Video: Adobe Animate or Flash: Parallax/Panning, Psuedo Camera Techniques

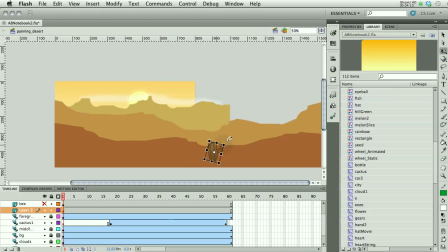[4:06]
Now, all these things moving in this direction, of course, when they're closer, they're larger.
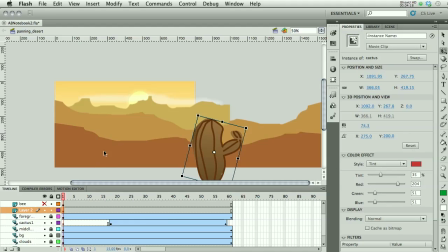[4:15]
And I've got some tint on this. Now, when you are trying to create the sense of distance, you can do one of two things. You can have the foreground be the darkest and it get lighter and slightly bluer as it gets back here.
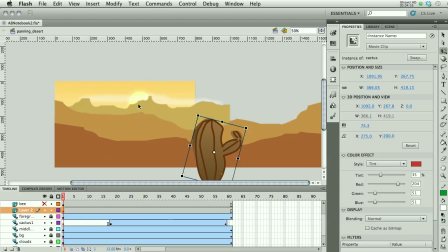[4:31]
Or, in this case, I probably could have done the opposite, where because of the contrast of the sun, this could have been very dark and then these varying shades. So let me take the tint off of my cactus here, get it back to normal, make it larger, and I want it to cross the stage very quickly.
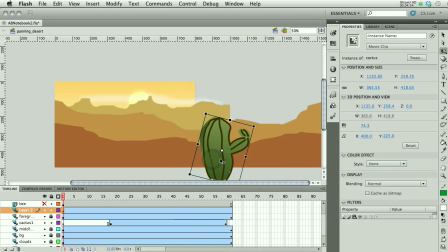[4:50]
So I'm going to create a motion tween, make sure that it's completely off of my stage, and then without even having the entire time to work with,
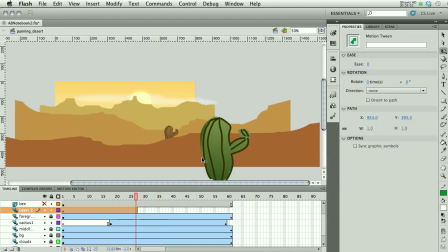[5:00]
I want it to go flying across the stage. So it's got its motion tween on it. Here we go. Moving in this direction. So let's test that now, see what it looks like.
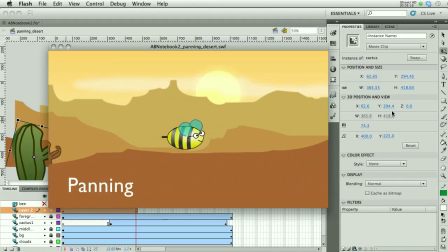[5:16]
And now we've got cactus going by in the foreground. And notice, too, that my little bee...
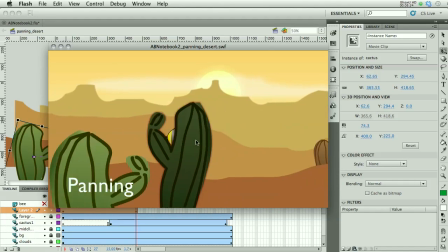[5:21]
Oh, I must have had another cactus on there. My little bee stays centered.
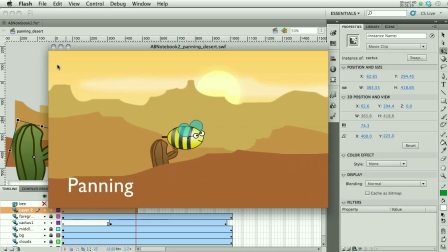[5:27]
And the reason that he appears to be moving is that because he's headed
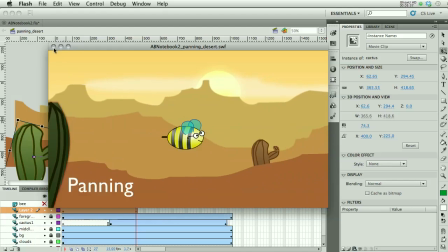[5:34]
towards the right and everything is moving toward the left, it gives us the illusion that he is moving.
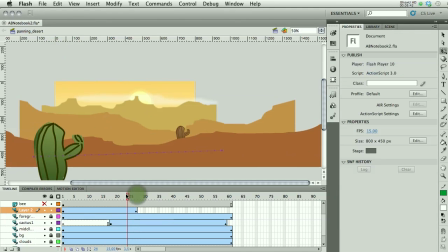[5:40]
So, once again, I'm not going to do all the drawing this time, but let's take a look at it.
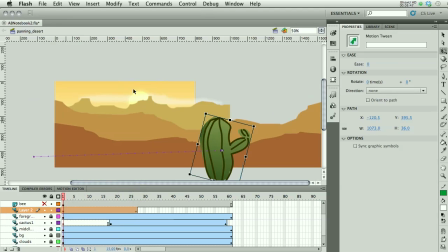[5:47]
Background stays still. Foreground moves the furthest. And everything in between
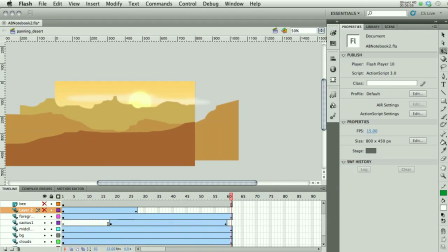[6:02]
alright, pretty self-explanatory. Let's take a look at the one with the E's, and hopefully that will make sense to you too.
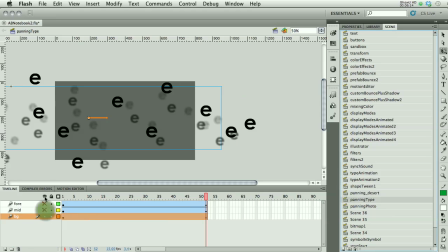[6:11]
It's the same type of situation. So this one only has three layers, and actually let's take a look at the foreground first.
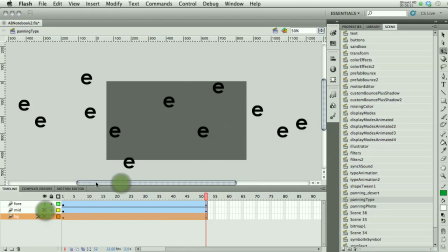[6:19]
What I've done is I just took a letter E
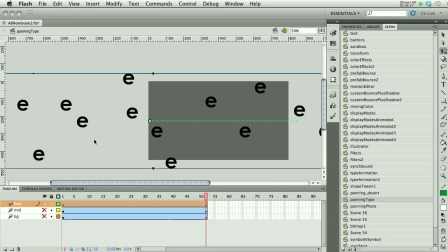[6:24]
and I repeated it a bunch of times and grouped it so that this is actually a symbol. All of these E's are grouped together into one symbol called E-E-E-E-E. Imagine that. And my foreground, let's zoom out again,
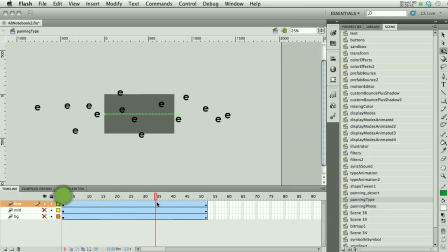[6:41]
is moving very quickly by, covering most of the distance of the symbol. I opted not to show all of the E's for some reason. Then my next layer of E's also moves pretty far, but not even as far.
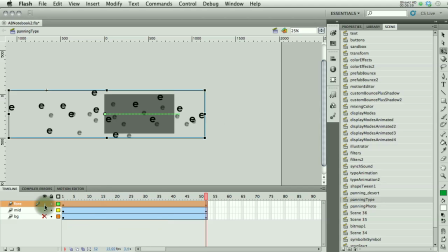[6:58]
So if you look at these three E's, the upper one, they're out here as well, but we're much further in both directions with our top layer. And then the very last one doesn't move much at all.
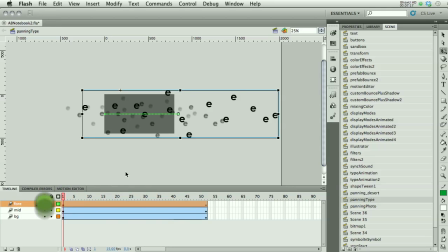[7:13]
Now, the other thing that I've done, which is fairly typical of things receding into the distance, is that I've scaled them back. So if we look at these E's, they are at 150%. That's my foreground E's. My midground E's, which are slightly blurry and a little bit lighter,
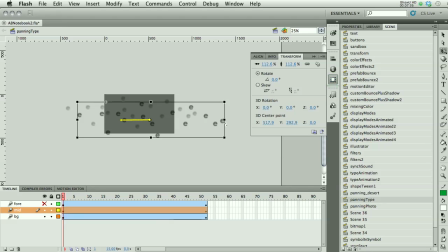[7:33]
are 112, more or less, percent of the original size. And the very background ones are the most blurry, have the most alpha on them, and they are at 100%.
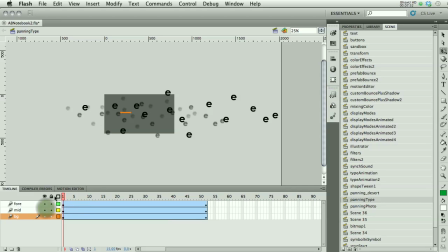[7:50]
So we've got a couple of things here that give us the illusion of the motion. And that is that we have a larger scale, we have blur, and we have alpha. And then last, as an example here, let's get a little closer on this one.
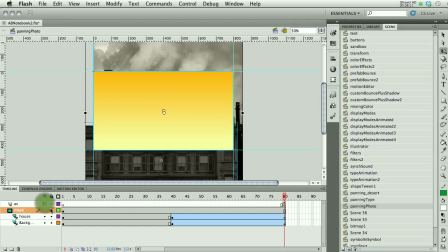[8:09]
We've just got two basic images, and I did mask them just to make it look a little better.